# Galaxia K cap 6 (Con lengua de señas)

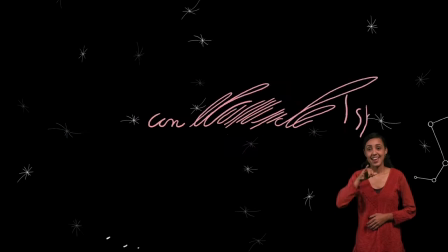(0:00)
Estudios de Animación Icai y Producciones Cucurucho, con el apoyo de British Council,
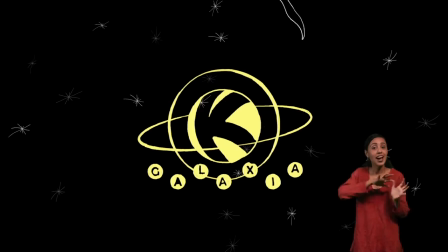(0:07)
presentan Galaxia K, un mundo de animación. En este programa conocerás una nueva técnica de animación, la rotoscopia.
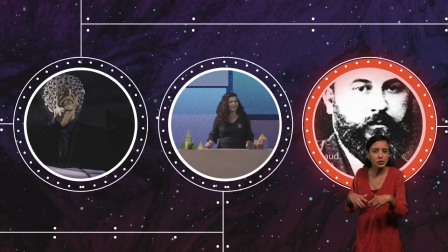(0:20)
Aprenderás algunos tips para animar objetos. Y además te contaremos sobre el pionero del cine, Emile Renaud.
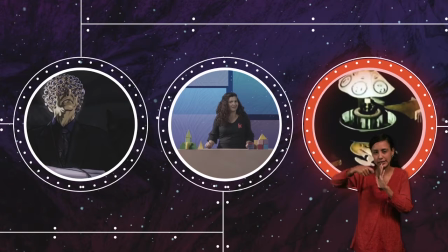(0:28)
¡Comenzamos!
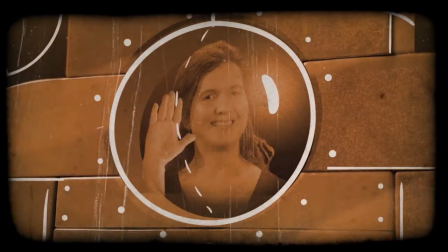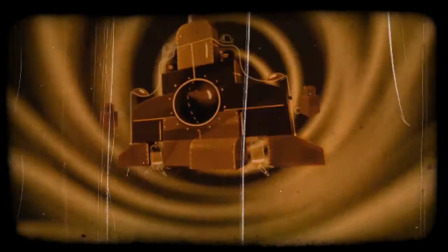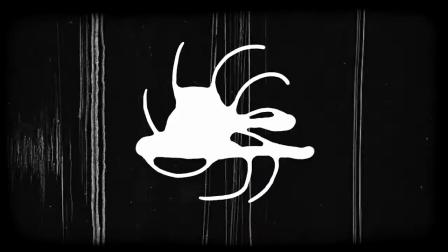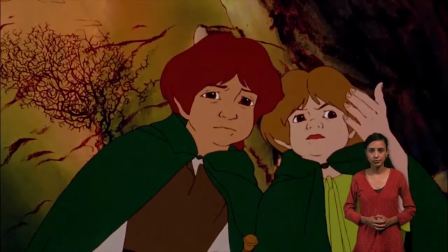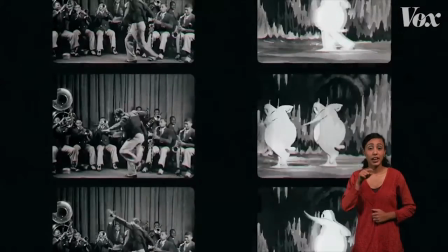(0:56)
La rotoscopia es una técnica de animación antigua que consiste en
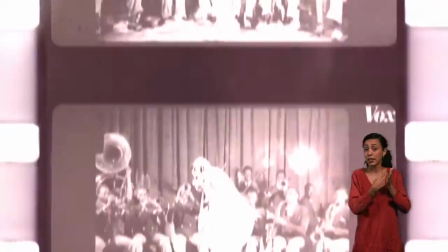(1:01)
dibujar un fotograma de animación tomando como guía una imagen real.
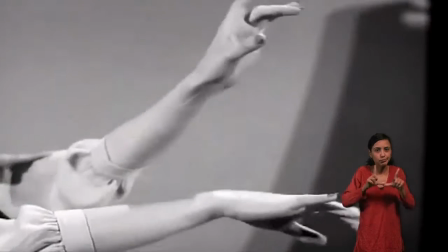(1:06)
De esta forma, cuadro a cuadro, se generaban animaciones muy realistas de animales y personas.
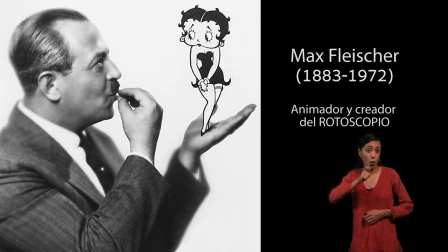(1:14)
El rotoscopio fue inventado por Max Fleischer en 1912 y se utilizó para su serie Out of the Inqual.
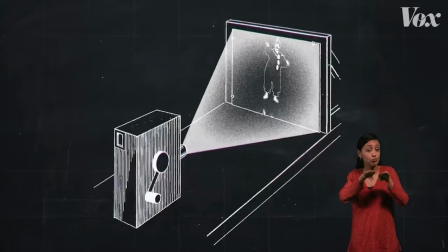(1:22)
Este aparato fue muy usado en los años 30 del siglo pasado En películas
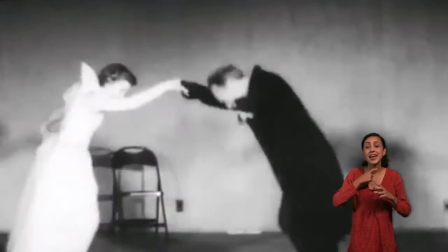(1:27)
animadas como Betty Boop y Blanca Nieve y los Siete Enanitos Para estas películas
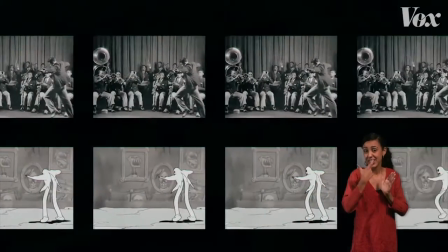(1:34)
se dibujaba sobre acetato Tomando de guía un video real Y luego se coloreaba
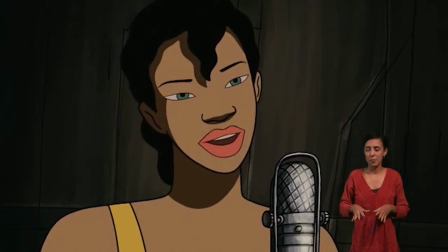(1:40)
y seguía el proceso normal del dibujo animado Resultaba una animación muy fluida
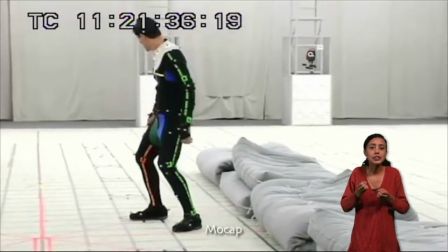(1:45)
y con gran belleza de movimientos En la actualidad se usa el sistema digital de Motion Capture,
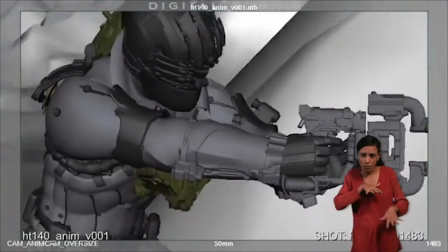(1:52)
que es una técnica de grabación que captura los movimientos reales de actores o animales a través de sensores en su cuerpo.
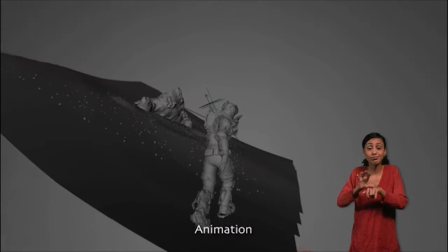(2:00)
Información que se traslada al modelo digital del personaje animado, generando imágenes de gran realismo.
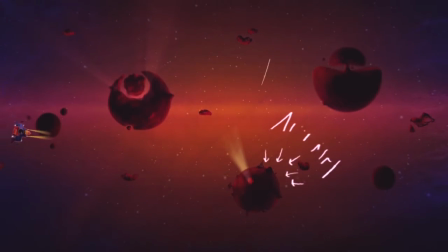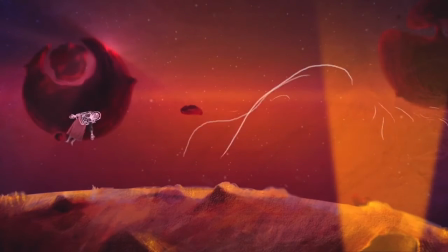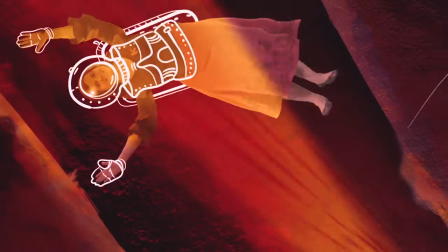¿Y esto qué es? No, no nos hemos confundido. Estamos en el planeta más creativo de la galaxia K para aprender mucho del mundo de la animación. Y estas figuras geométricas que nos acompañan hoy nos ayudarán a explicar reglas de oro de la animación, cómo funciona la velocidad y muchos trucos más que harán que tu animación quede más chula. ¡Acompáñanos! Bueno, vamos a comenzar con unos trucos bien simples que nos permitirán animar estos objetos con fluidez, naturalidad e incluso vamos a poder hacer sencillos efectos visuales. Vamos a comenzar con dos pirámides del mismo color. Esta pirámide, como ustedes pueden, estos objetos son de madera y son duros, no son flexibles. ¿Cómo podemos hacer que una pirámide se encoja? Comenzamos con la pirámide,
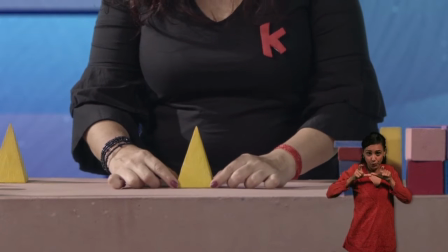(3:32)
la ubicamos en el espacio en donde le vamos a tirar la foto y tenemos que saber bien en qué punto del espacio la estamos poniendo porque si no el truco no nos va a salir bien. La ponemos ahí y tiramos la primera foto.
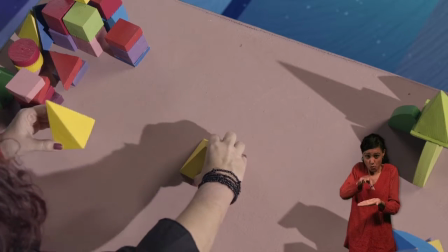(3:47)
Luego la sustituimos exactamente en el mismo lugar y le vamos a tirar una segunda foto.
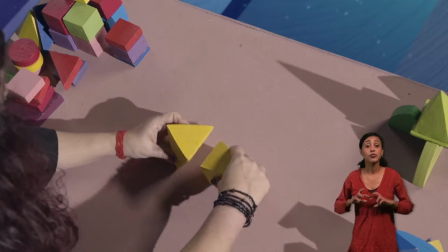(4:03)
Incluso volvemos a la posición anterior y